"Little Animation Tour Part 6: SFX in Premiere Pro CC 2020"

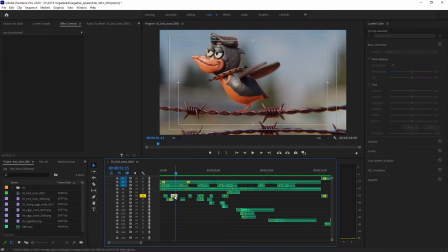259s
They're also in the panner mixed closer to the left because that's kind of where this is in frame. Going forward, other sound effects are kind of going to be mixed in their accordance to where they are in the frame as well.
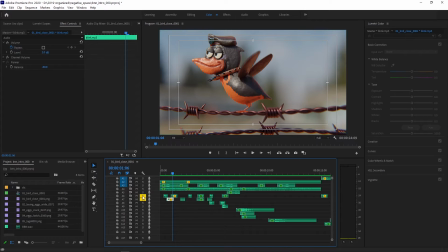276s
Next one is cartoon blink sound effect. Same deal as the wing beats, low pass filter when they're further away.
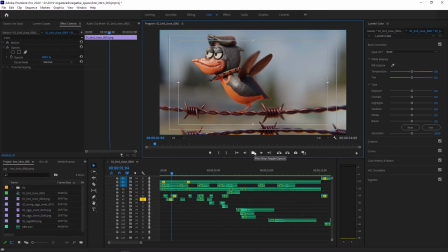290s
You'll also probably be able to tell there's like a little bit of noise on there. These are just sound effects I ripped off of YouTube. Not the best quality, but when it's all mixed together, you can't really hear it as much.
It's gonna be okay.
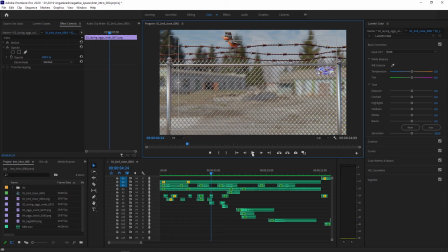So the next one down is, and we'll do the next two.
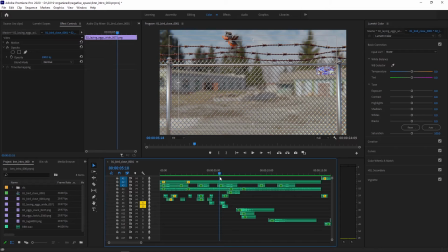321s
These like fart sound effects for when the eggs and the hot dog come out of the bird. Two tracks because these two are layered on top of each other. Again, same exact deal. Only effects on here, changing the level, messing with the panner balance, and a low pass filter.
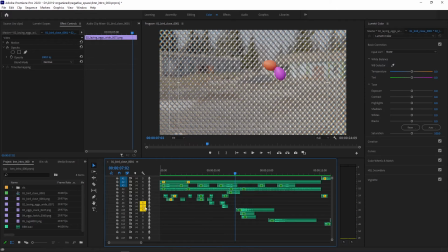342s
Okay, next one down the list.
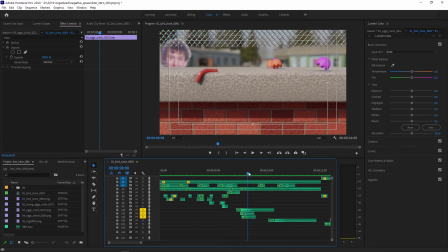346s
And we'll do the next three because they're all kind of representing the same action. Coconut sound effects, hollow cartoon coconut sound effects, and that classic ceramic glass shattering sound effect.
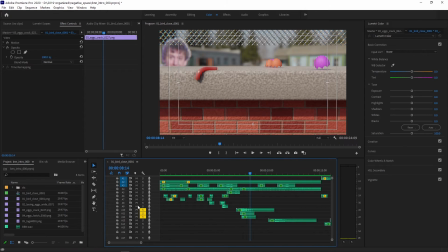363s
Um, Same deal as before. Next one down is cartoon spring with these things going off. Same deal, same information being manipulated.
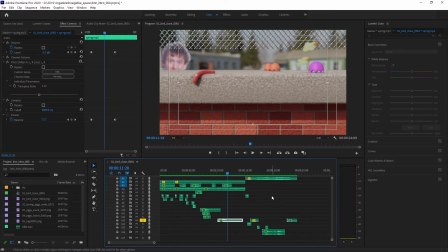383s
Just trying with this whole scene to represent all the information that's on screen with some sort of sound. When it's all layered together, obviously some will drop out. You won't be able to notice them, but it all just kind of contributes to a larger picture.
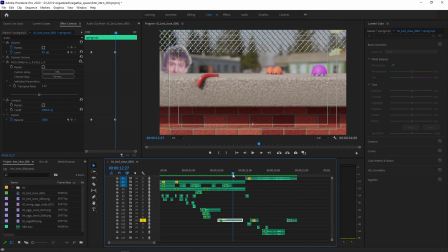398s
Really paying closer attention to this stuff than I have in other animations because I'm really trying to bone up and make things more convincing from every element, every aspect.
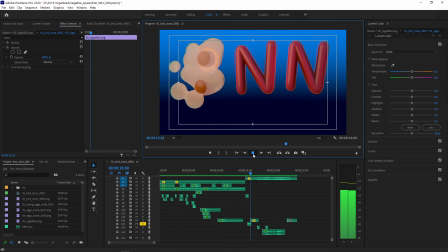409s
Next one. Splat sound effect from where this hits. Same information being manipulated. Next thing is also on this track. This gross little squishing sound effect for when the eyeballs move or for when the pupils move.
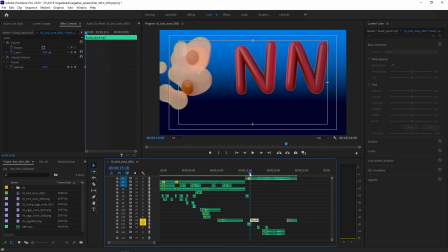429s
The panner keyframed because they're sliding from one direction to the next. Next thing is two swishes for the letters moving across the screen.
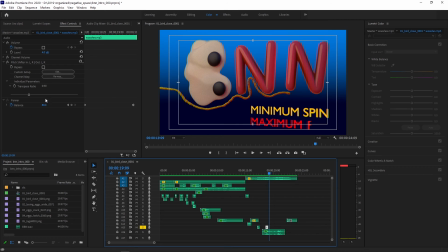445s
Balance manipulated. The second one is pitch shifted down a little bit to give it some variance from the first one. And really the last big thing to go over is this sound effect, which is
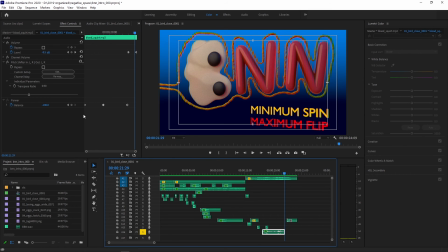461s
that line squishing around the frame. And as you can see, the panner has more keyframes than just two because it's going from left to right, back to left, as it moves around in that kind of circular motion around the frame.
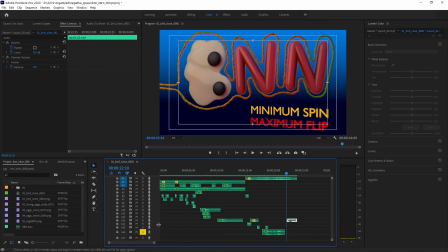481s
And the really last one, it's kind of an accident. I didn't mean to place it in here, but it timed out pretty well. It's just another squish right as we fade to black. And if we put the whole thing together, the end, which is kind of the most complicated
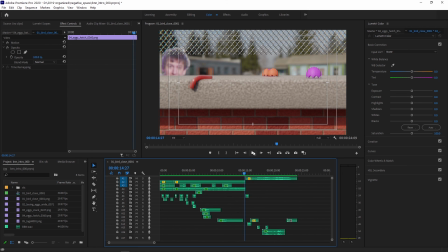497s
sound-wise element of this animation, sounds like this.
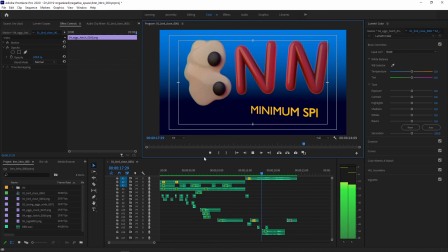504s Minimum spin. Maximum flip.